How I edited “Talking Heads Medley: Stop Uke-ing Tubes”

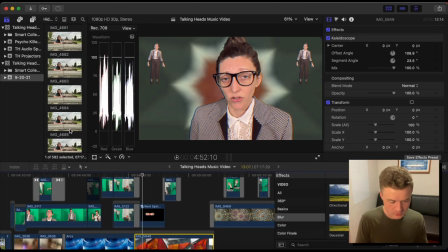So basically when you go to your footage,
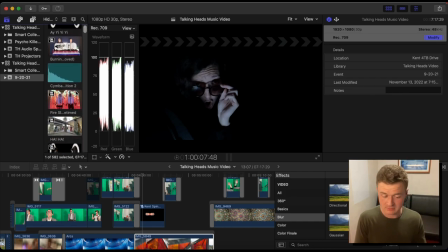if you need to edit in proxy, which I would recommend if you're editing in 4k or 8k, click on the video and then you right click it,
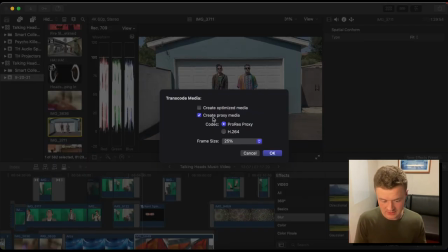transcode media, and you can say if you want it at 50%, 25%,
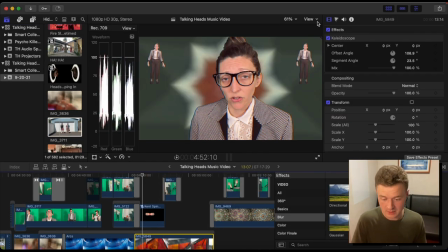and then when it comes time to exporting then you go back to the view mode and switch it back to optimized original and then it'll just pull up everything back to the original quality state and re-render it so you
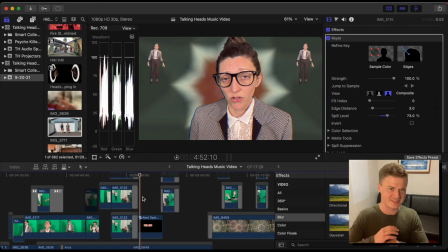don't have to wait for every time you tweak one little thing for it to just take forever so yeah that's a little behind
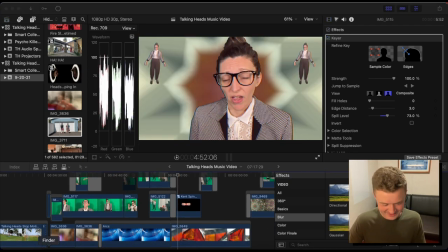the scenes of these little fractals and things if i go back to the finder i wonder if i can show you yeah so here's some of the other examples uh
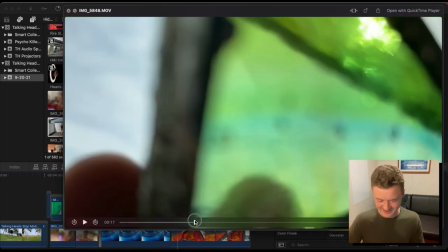this green pyramid that my friend aaron made that was really cool there
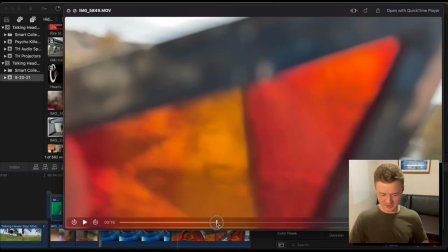was uh yeah the orange pyramid again i just kind of held it up
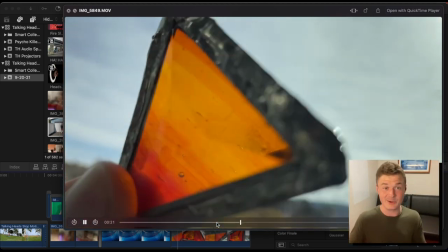close and then moved in enough that you couldn't tell what it was but the essence of it was
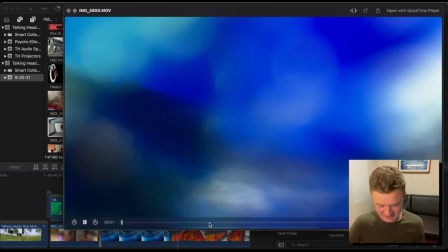still there um she had this like blue blue
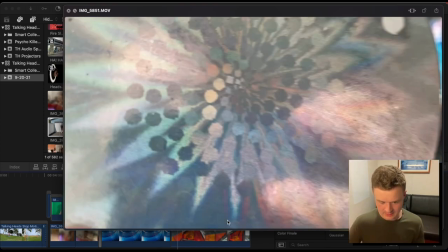glass thing and then remember there was like a spiral yeah the spiral this one i used just
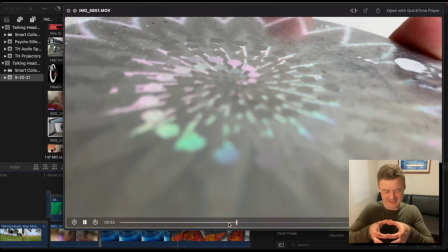one time but like kind of a cool rainbow thing when It's like a spin top thing that you like put on the ground and then you could spin it.
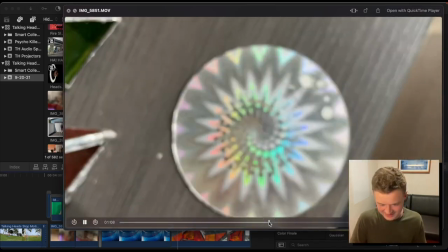Here we go. Yeah, yeah, yeah. Check it out. Oh, yes!
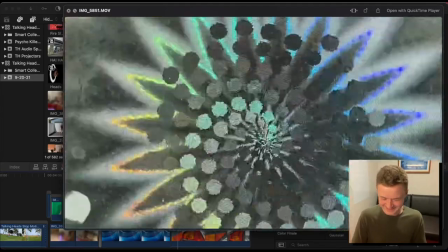That's the ticket. Yeah. How cool is that? I just love it. It's just fun. It's trippy.
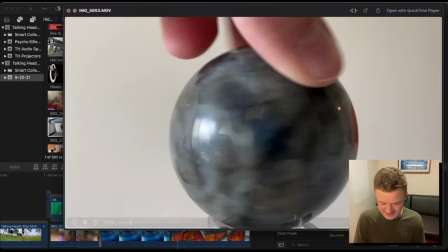Yeah, this marble thing that spins. There was a...
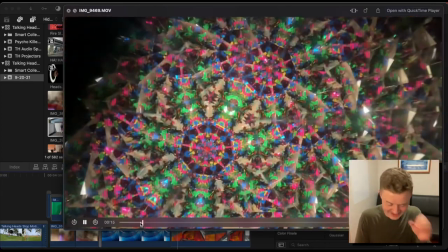Oh, and then, yeah, I was at my other friend's place, and he had this kaleidoscope and then move in different directions, and then the little particles move in different directions,
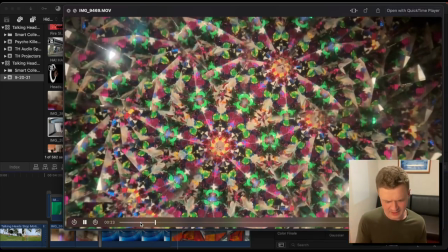and all the mirrors already naturally make it into the kaleidoscope. but I think I also then twisted around in post is what I
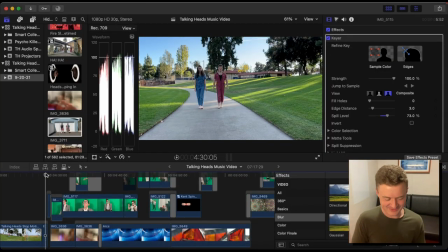did. Yeah, let's watch too much talking. Let's watch this segment and you can see all the layers happening.
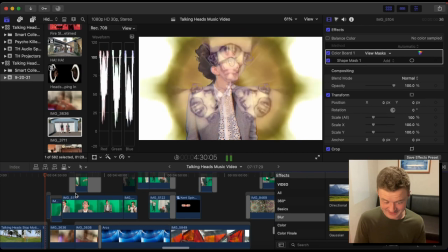Knowing all the features now, the green screen, the fractals, the special effects, the color balancing.
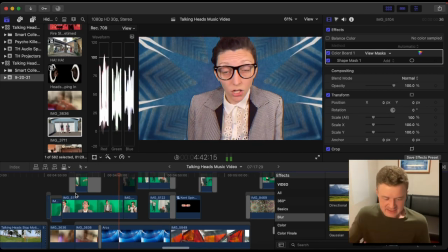Again, I used the prism color effect here a couple times just to give it that 80s layer. Just being goofy.
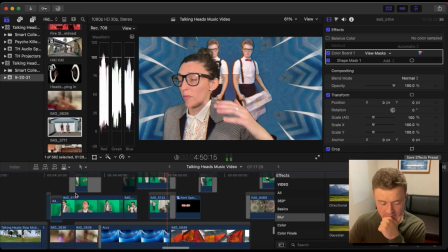Different clothes. We were inspired by the original video again of Once in a Lifetime with that televangelical
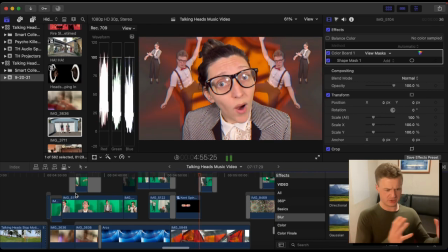like dressed up look and making gestures that were kind of just absurd
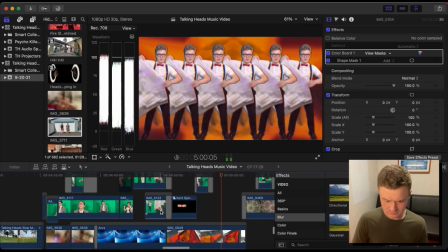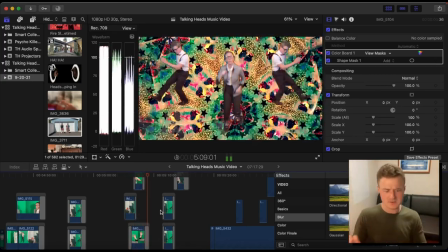yeah played around with like where some clips could pop up and move around could near each other just doing some silly dancing
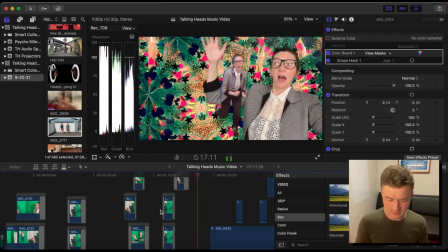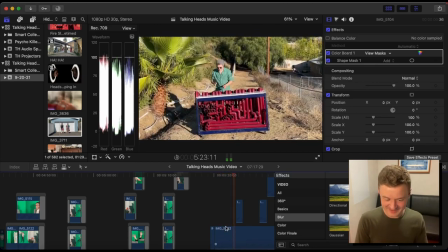comments otherwise let's keep going and
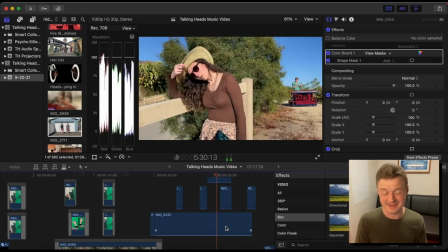then this shoot was funny because it was a really hot day and so we were actually sweating like crazy hence the like fan
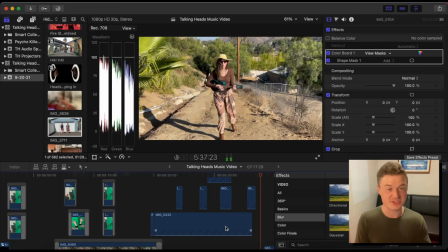but we wanted to have this final clip like out on a street I thought was the cool idea but that felt dangerous to do
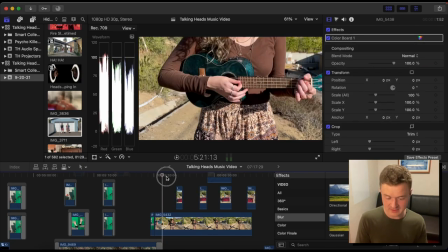in LA so we ended up going to this hill that's near my house and helping each other shoot the different things
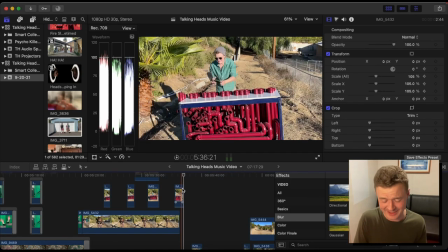there's a clip of me dragging it later it was literally having to do that that's that's of my life with this ribotubes instrument, having to drag it to a basketball game or to this corporate event or up a hill because I want to get a cool shot on top of a hill.
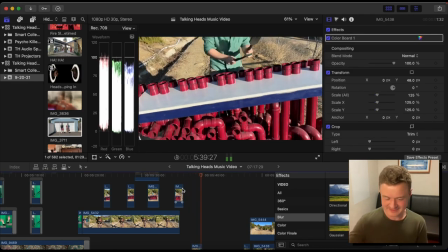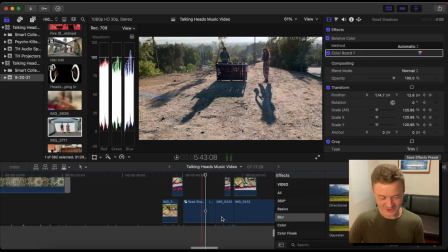This clip I loved because I don't know if you can even tell, our shadows are doing something different than what our physical selves are doing.
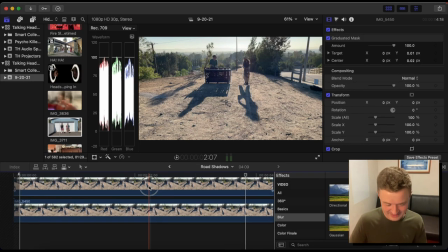Basically, I spliced it right where the shadow hit us and had it so like the shadows were dancing,
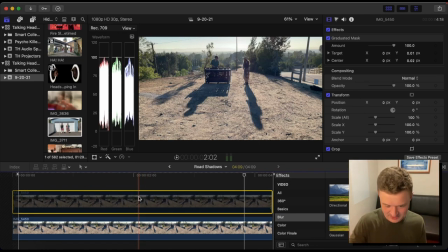doing something else, and then we were moving else how as well it's very subtle there's our actual shadows
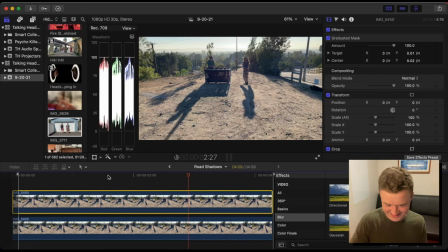and then here it is with the dancing shadows yeah I forget the inspiration for that we
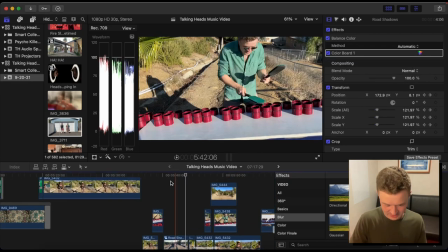just kind of mess around and thought that looked cool I like shadow play some
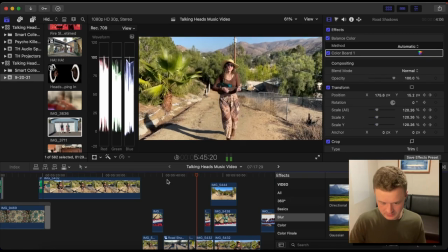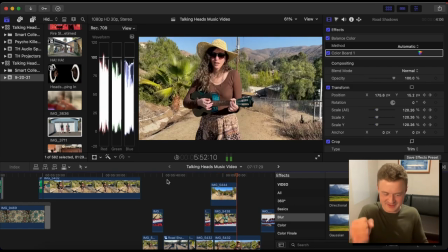more time-lapse II stuff just kind of scooch for it on our feet and just move forward with that got
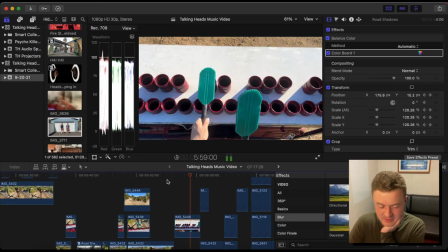an overhead this remind me of my defy music video when I I was traveling across the country,